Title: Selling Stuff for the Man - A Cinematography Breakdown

Hello everybody, welcome back for another breakdown. Let's go. You're gonna think this is maybe deja vu.
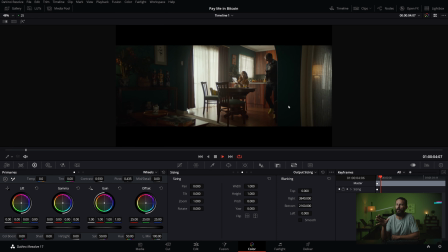I've seen this look before somewhere.
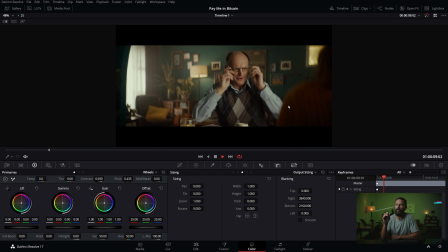Maybe it was in the 10 other commercials we broke down that followed this exact same floor plan layout.
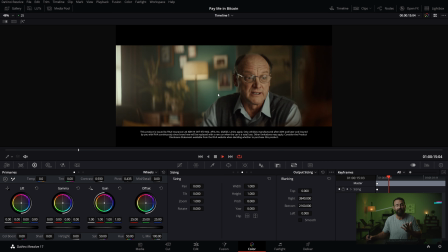You've seen it before. We've broken it down before, but maybe that makes this video a little bit quicker than all the others.
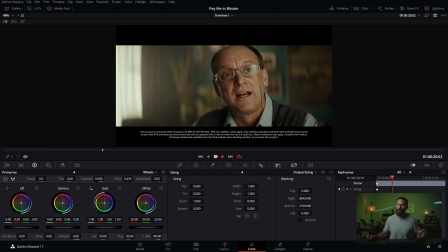You should see all of the things here that we always talk about. They're bundled into one.
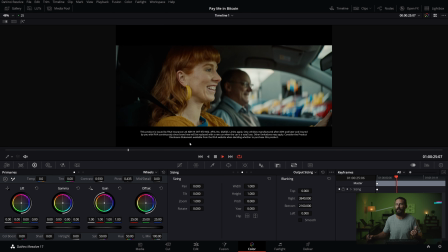You still have do a good job of it but it's short it's sweet now is this uh the
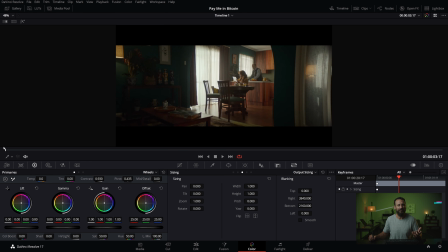godfather no do you want to do feature films do you why ask yourself why you want to tell stories anyway this is commercials this is what the dream is right you want to be selling
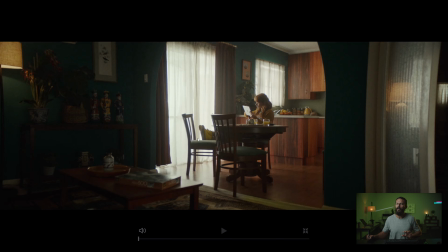stuff for other people you want to be selling stuff for the man and getting paid for it and this is how you do it really really nicely
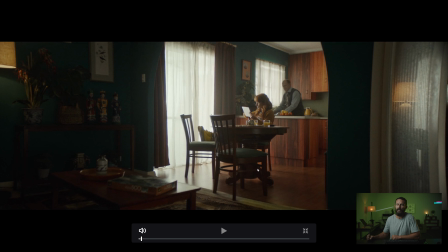you want to talk about a beautiful looking spot two people talking in a kitchen they're having breakfast you if you are a cinematographer let's say this is you right you're going to do this a hundred times in your career you're going to get really really bored you're going to have to come up with ways to make it interesting
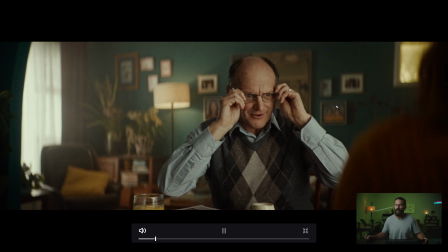and this is you right actually this is the director look i got this great idea this is you really what
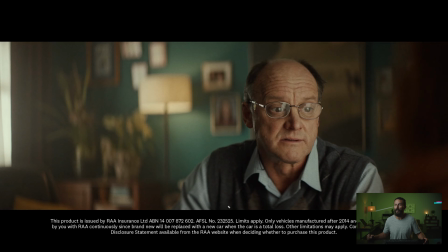are we going to do four by three no we're going to do anamorphic. Anamorphic?
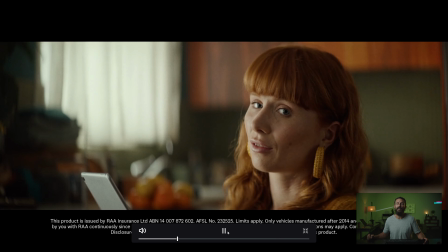What is this, 2019? No. No, really, it's going to be 16.9.
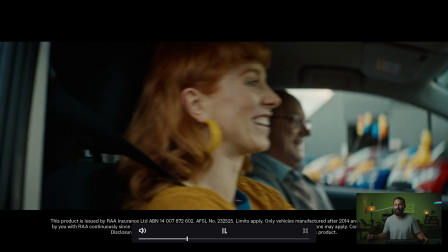Silly. You think the agency would go for anamorphic? And cut.
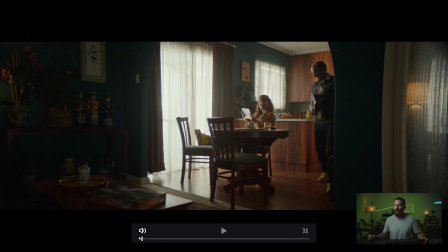There you go, right there, right? Now, again, this is a beautiful looking spot, right?
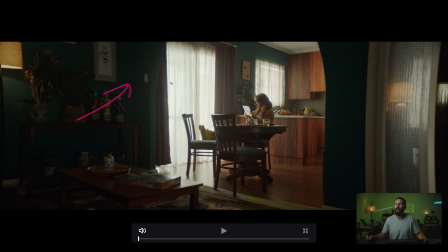I guess, is it all about the location? No, but it plays a huge role. What don't we see? White walls. What do we see? Shears, curtains, the combo. Let's get more shears out here. Nobody open up any windows. That's going to look horrendous. And then of course, yes, we're not on a studio set here, people.
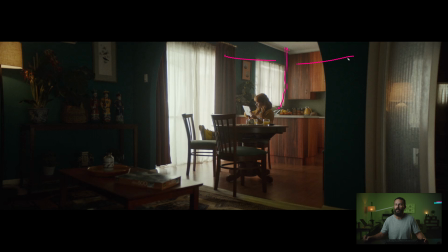We want to see the ceiling and I love the room. Do we have to take them all off? Practicals on. Just open up the blinds, sweetheart. And more, what is that? Prac reflection. I like how the door is tilted just so you can see it. This, when you start seeing this many layers in there, you're like, man,
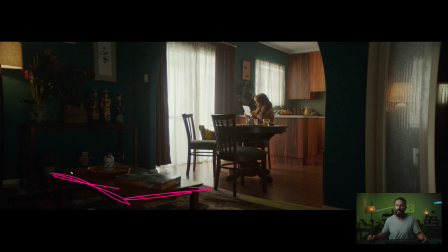they had a lot of time on set with the DP just staring at the monitor going how do I how do I get through another day of my life like this let's try so we'll do this little push in which
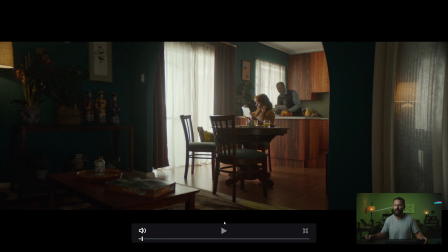is nice right like this is has got all of the great elements this is why it looks so nice we've got the dark colored wood we've got the beautiful production design the art with the colored fruit mixed with the sweater mixed with the hair mixed with the skin tones let's throw a couple of these bad boys in there too what are they little samurai guys over there let's do that and what do these guys do puzzles huh
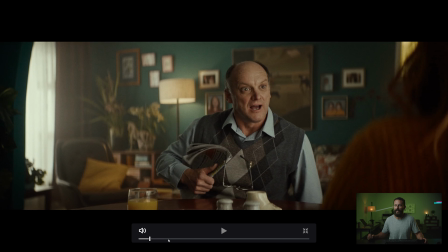puzzles and the sit down I like that oh look at that perfect level of haze in the room too and you can I guess you can sense it but you can't really see it you don't want it like floating away from your practicals if you have too much haze then you can sort of see it as it makes its way around the room and it's a tell for any lights inside so if you have lights
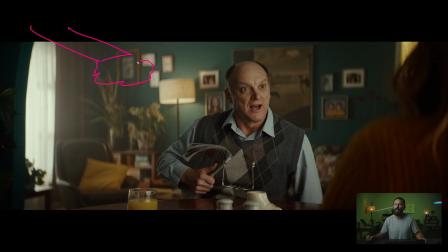inside in the background back here and you've got too much haze you start to see the haze lit up and that's not what you want you You just want to give it that nice little soft,
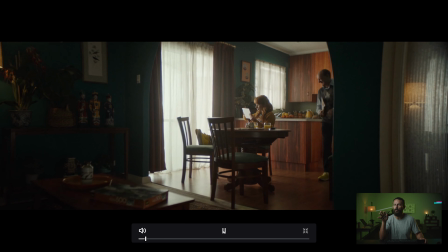contrasty look. So, a little push-in, and now, what makes this whole shot? What makes this whole thing really, really easy is this guy starting over here, coming around, and then he's going to cross the line, and we're going to shoot into the shadow.
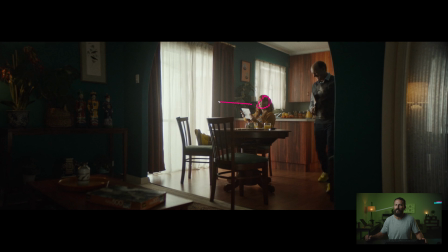Shooting into the shadow and really positioning this lady relative to this window is key for the entire spot. You could make this really, really hard on yourself, and you could put her in this chair, and she could be facing this is her she could be facing this way then she's facing away from the light so now you're going to have to light it from inside it's going to be really hard
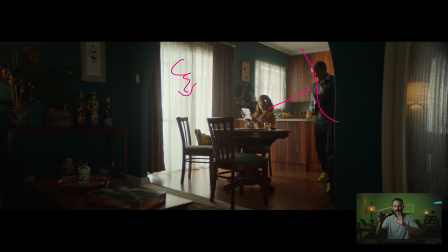and complicated to do that because then you're going to have to balance the ratios just right to make it feel realistic you don't want to feel like there's a light over here it has to feel like a wrapped light which is hard right we're not that good why struggle against it right maybe this person is that good but we're not so we're not going to do it that way we're going to make it as easy as we can on ourselves.
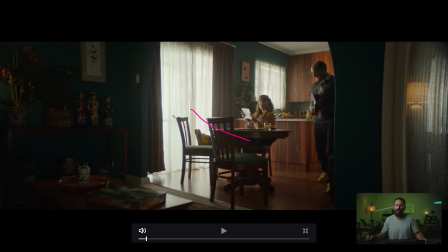Let's keep all the lights outside. Just put everything out there. It doesn't matter what time of day you schedule this. You can just light up the shears.
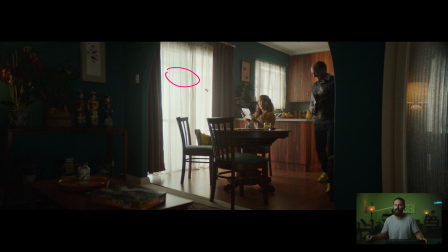In fact, it's better if this is in the shade all day. That way you can just light it up and you can be in here for your full eight hours. Ten, if you're lucky. The crew will just be loving you. You just drag it out a little bit longer.
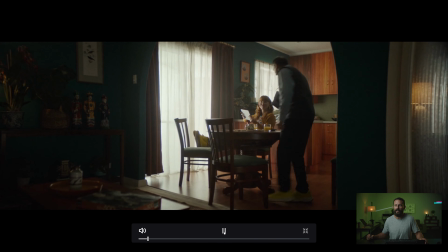Ooh, I think we might need to tweak something here. All of a sudden, ten hours kicks in. That's the look on all the crew's face.
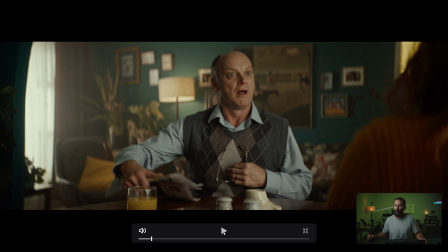Boom. Overtime starts. What? You want to do what? Do you want to change the lighting all together?
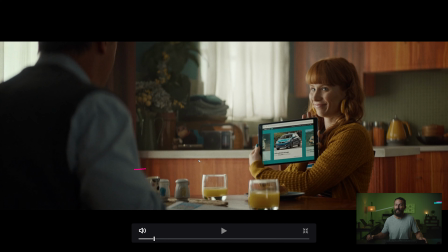We can do that. We can tear it all down. Like, yep. And I've got a lighting diagram. Ta-da.
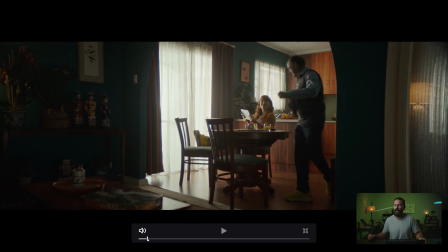So when you get in here, this is why these other shots look so nice is because of this setup, right? Person here, person here, main light source is the one that we're not going to be able to see. And then we're going to use the background sources, this window, and this window over here, which we're about to see in this shot, ta-da.
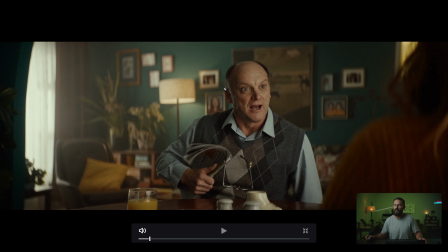We're going to use those to sell our levels.
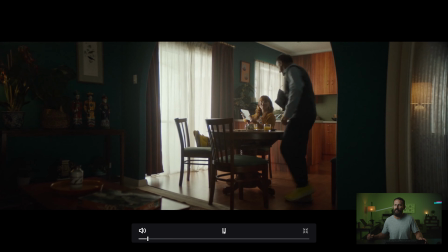So, the only difference between the lighting here in this shot and the lighting here is now because we can't see this window,
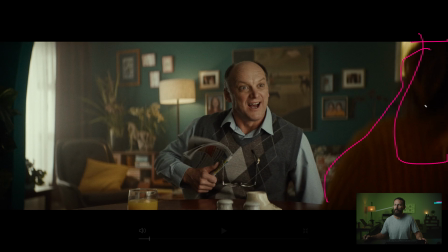we're going to have this little bit of shoulder in here, we can bring the diffusion way closer. And then we can have this window back here, which is either doing this, this little number here, this little backlight separation thing here, or we're bringing in something from over here or above here if it's anamorphic. you can do the
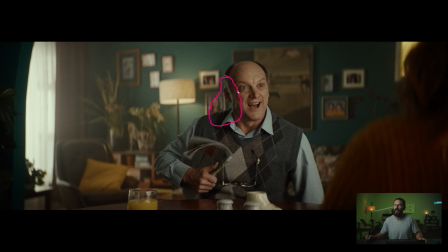old reach around sometimes with anamorphic but the important thing is here if you're a veteran of the show you'll know as long as you don't get the person's nose it's a pretty good angle right just that little tiny bit of separation makes all of the difference what else makes all the difference the color of the wall the art direction back there let's get the practical
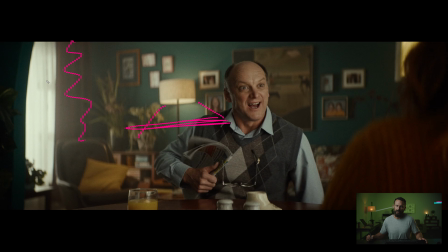on a little bit of level here you don't want it too distracting curtain shears layers right one One, two, then three, four is the wall, and we've got a window back there as well.
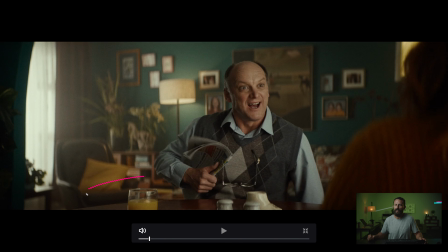Lots and lots of different layers. Just pack in as many as you can, even the chair with the little reflection here, little thing there.
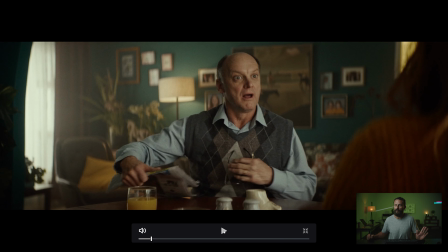It's just a nice-looking shot, it's a beautiful shot. Again, beautiful shot.
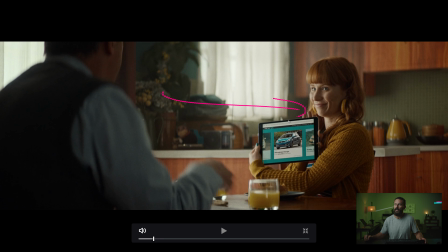Why? Hello, the room. Shears. Nothing. The hottest highlight in the whole thing is this lady's skin. And all of this matching hair, matching outfit, nice roll off into the shadows, her facing.
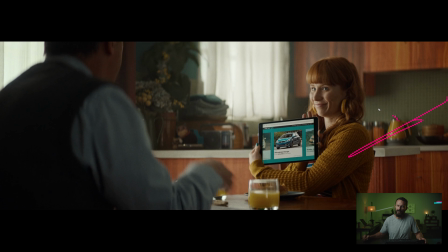Over here, the light. Yes, it's true. Yes, it is. Now, it feels like she's got a little bit of something coming back this way, but you set that on the day. You're looking at the monitor. Ooh, it's a little bit crunchy. Just bring in a little poly there. Yes, please.
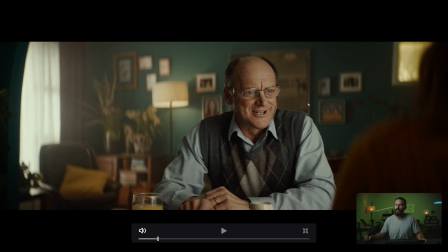And same thing, layers upon layers upon layers. I also like this. Just give us a little look down so we don't want too many crazy reflections going on.
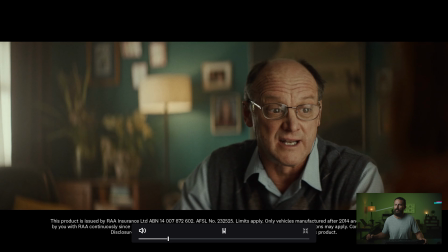And then we punch in down the line, ta-da, ta-da, and I think we're out.
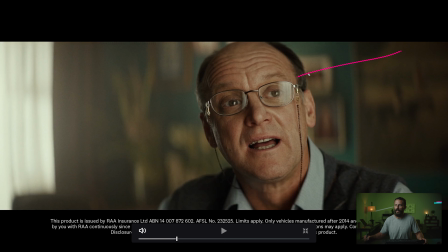Ooh, even closer, right? I like this, just hang the diffusion on like a little C-stand, that way, oh, it looks like the shears.
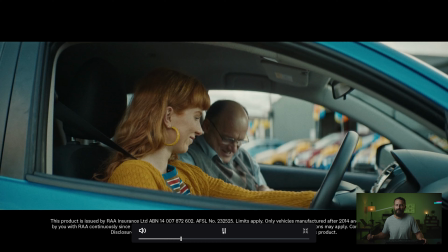Who knows, maybe it is. I doubt it.
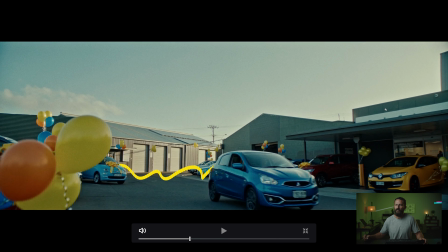Little push in, and we're gonna end on, ta-da, sun over here, lighten this up back here.
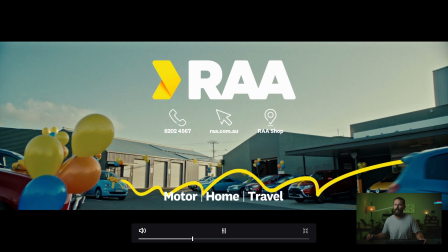This is all soft. we tilt up and logo yes ta-da oops so really
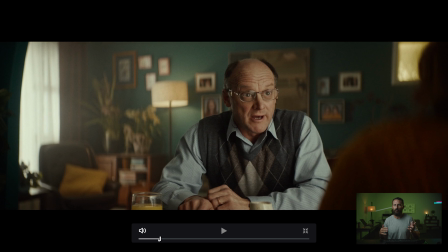it's a very basic commercial but you're going to do this a hundred times and if you want to work lots you make it look like this uh if i was a director i'd be like man i want my
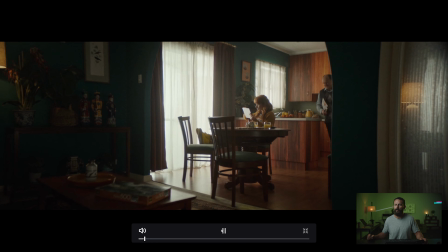thing my two people talking in the kitchen i want it to look like this what do i have to do let's get that cinematographer let's get that production designer and
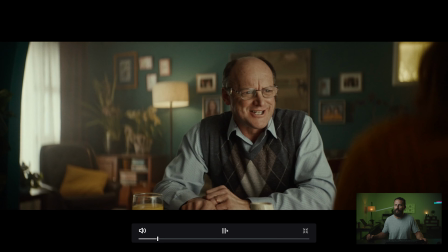let's do it yes i'm amazed cars yum anyway you get the point takes a whole lot of things but this is a really basic simple setup. You see it, it works. This is not the first time we've looked at this exact setup. It's just a different commercial. You get where this is going, right? Who wants to do feature films?
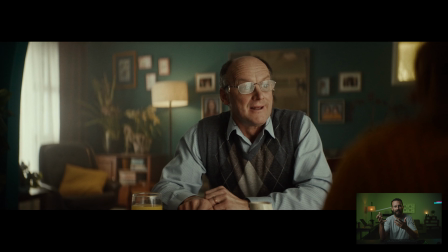Who cares about story? Just spend your day selling this stuff, whatever it is.
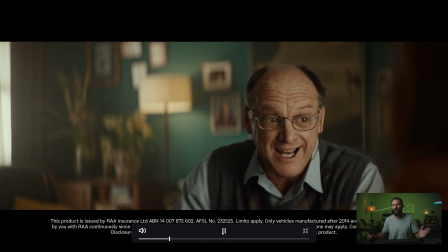Okay, insurance or something? Ta-da! Yay! Everybody's happy. You go home and you watch YouTube videos. Okay, that's gonna do it for this one. Many thanks. We will see you in the next one.